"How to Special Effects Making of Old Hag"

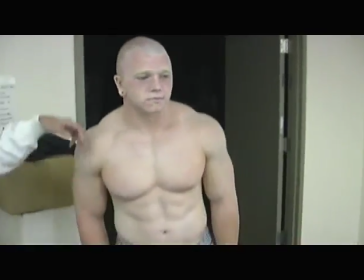(8:33)
Then the actor, Mike, was painted kind of white to give kind of a pale appearance.
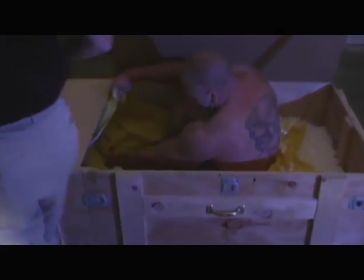(8:40)
And we ordered a body bag off of eBay, brand new body bag, not used.
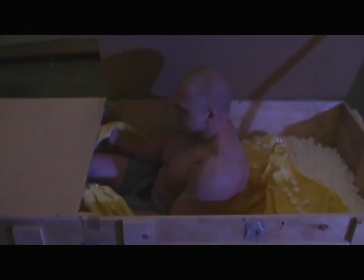(8:47)
And he would get inside the body bag,
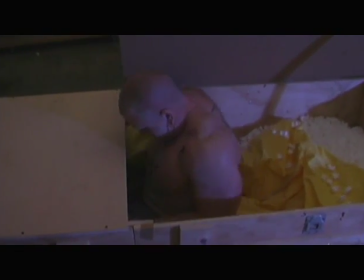(8:51)
and then to make it look like it was a body that was wrapped in formalin, some bodies are packaged up in formalin and shipped in crates,
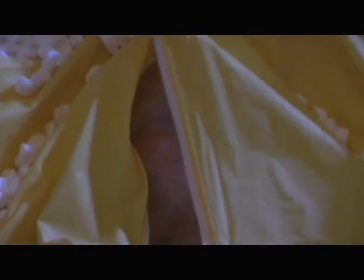(8:57)
just as you see here. We did research on that, and we took some plastic, wrapped it around his face,
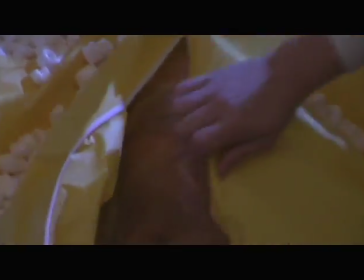(9:03)
and he would hold his breath for about 30 seconds at a time.
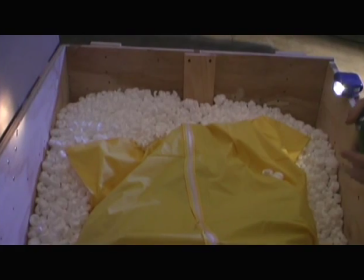(9:09)
And then we zipped him up in this body bag and put him in the crate that we had built, and put in some packing peanuts and made it look like
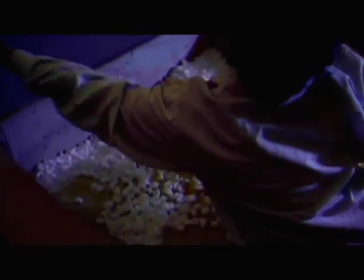(9:16)
like it was a body being shipped off somewhere. Oh.